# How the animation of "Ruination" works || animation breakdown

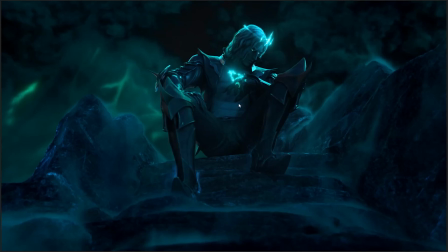That he's dominant, that he has control, and that we are subject to that power and control, that we are vulnerable to him. Compare and contrast with if you had the camera angle like way from above, as though we are a giant peeking down at him.
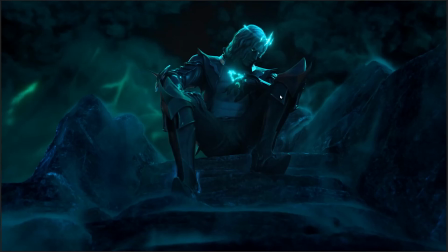That's a very different feel. That's a very different emotion in the scene. And let's talk about the smoke tech, by the way. So smoke tech like this has been around in the animation industry for a good long while. To the best of my knowledge, it's partly a procedurally generated physics engine that handles making the
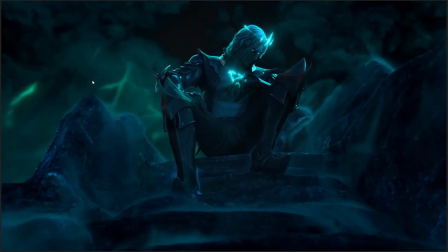smoke like look so liquid and look so flowing and have these very sort of beautiful, realistic billowings
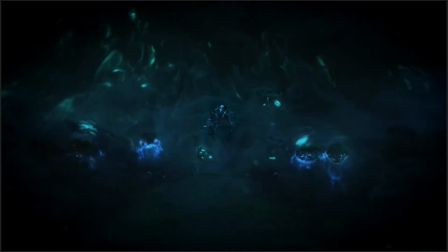and behaviors. That's like partly procedurally generated,
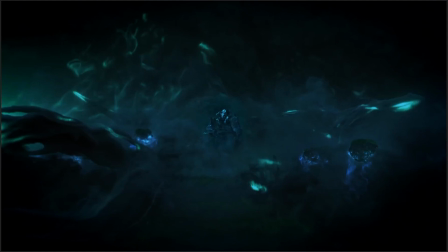but animators and VFX artists and the director still do a lot of work in terms of making sure that like this thing just doesn't flow randomly,
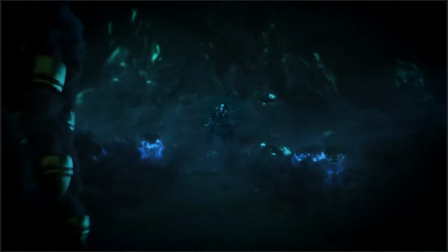that it just doesn't flow away all over the scene. Remember how I talked about how the way that the smoke is flowing, like the way that the black mist is flowing from Viego here in the center, creating sort of this path, these visual lines that lead directly to him.
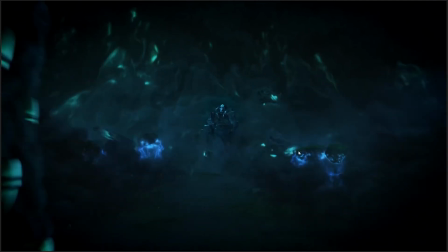That's the work of the directors and animators, like making sure that these like wisps of magic that flow out, that all the movement of the scene, that all this smoke movement is doing what they want it to in order to communicate what the scene is doing.
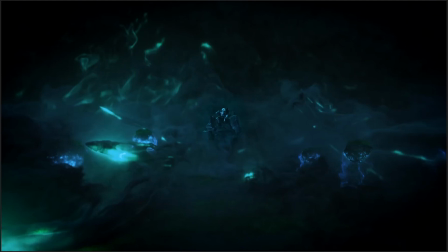That stuff doesn't happen by accident. You don't just tell the computer to make the smoke go and then just let it flow. There is customization here. And that's the thing I think sometimes people get wrong when it comes to stuff like motion capture and like procedurally generated animation. There's this folk myth that, oh, well, you just tell the computer to do the thing and you don't need,
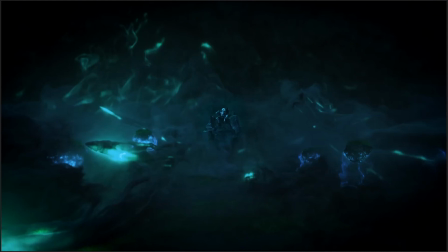like, it's not people who do it, it's just the computer graphics technology is generating the thing automatically, and it really isn't. Like, there's still a hell of a lot of creative input that comes in from the animators, from the director, from the VFX artist, from the whole team.
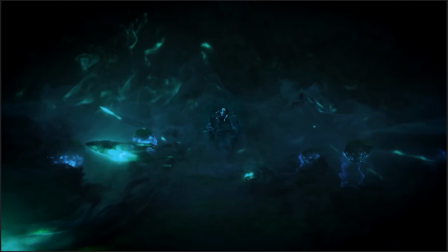Like, it's a collaborative effort, it's a team effort to make something like this. To make the scene look correct.
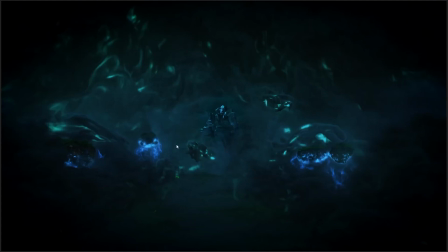And if they hadn't been doing that, if they had just, like, grabbed a procedural generation smoke physics engine and said, okay, just smoke comes from here and it falls down, then this scene would just be a mess of just smoke absolutely everywhere. We wouldn't have this clear line of sight on Viego himself sitting in this outcrop that rises above the smoke clouds.
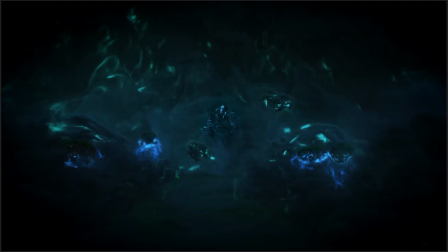There's always work, there's always creative choices going into showing you everything you see on screen.
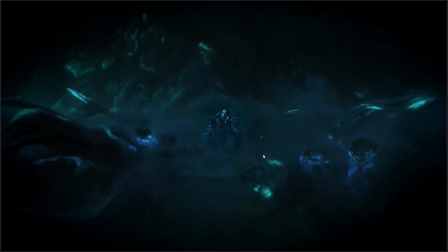Like, and that's why something I repeat often in these animation breakdowns is that everything you see on screen, every movement,
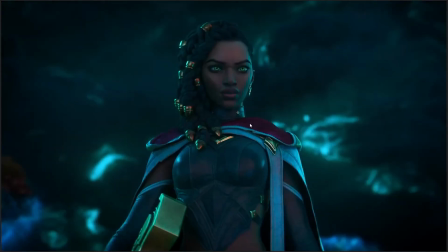every twitch, every behavior, every little crinkle in the clothes, every bit of lighting, everything that happens here is a choice that someone had to think about and then make in order to make this thing look the way it does. Here's a good example. Take a look at the lighting on Senna in this scene.
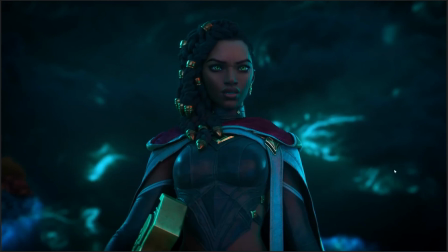We have this green edge lighting coming from the side as though she's being lit up by one of the wisps that fly around. We have these shadows coming down on the left side of the face. That's a choice that someone makes. Someone makes decisions about, okay, where are the light sources in this scene?
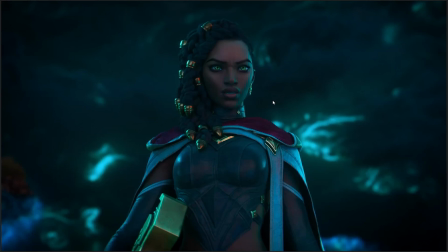How are we going to render them on the character? Because again, oftentimes it's not as simple as just saying, let's tell the computer to make each one of these wisps a light source, and then just have them move, and then just let the light do whatever the hell it wants. Because that, again, can lead to complete visual chaos. That can lead to pandemonium, something that doesn't look good.
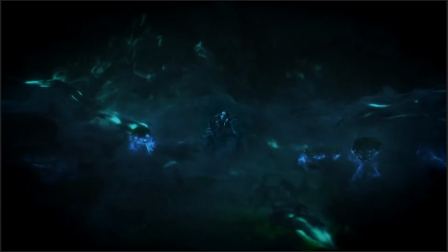And that wouldn't really give Senna this mood that she has here, which is one of confronting a powerful enemy with courage. you do not belong here.
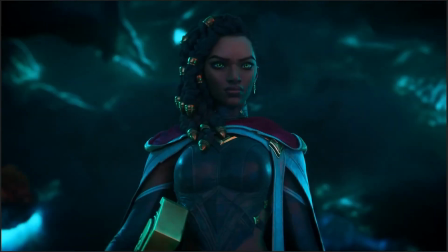Like, she's literally not taking any of his shit. She's standing firm against him.
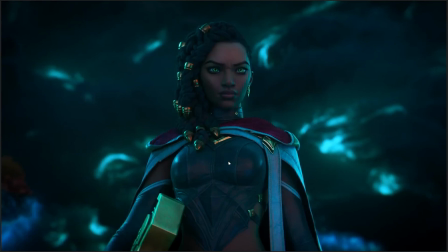And in order to communicate that feeling, you need a certain amount of visual stability on the character so that they don't look like they're losing control of the situation. Right now, Senna is in control of the situation. She's not, well, she's probably scared of him, because she's a sensible person, but she is acting with courage.
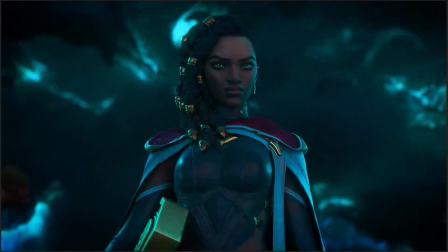So, we get a steadiness in the lighting of the character.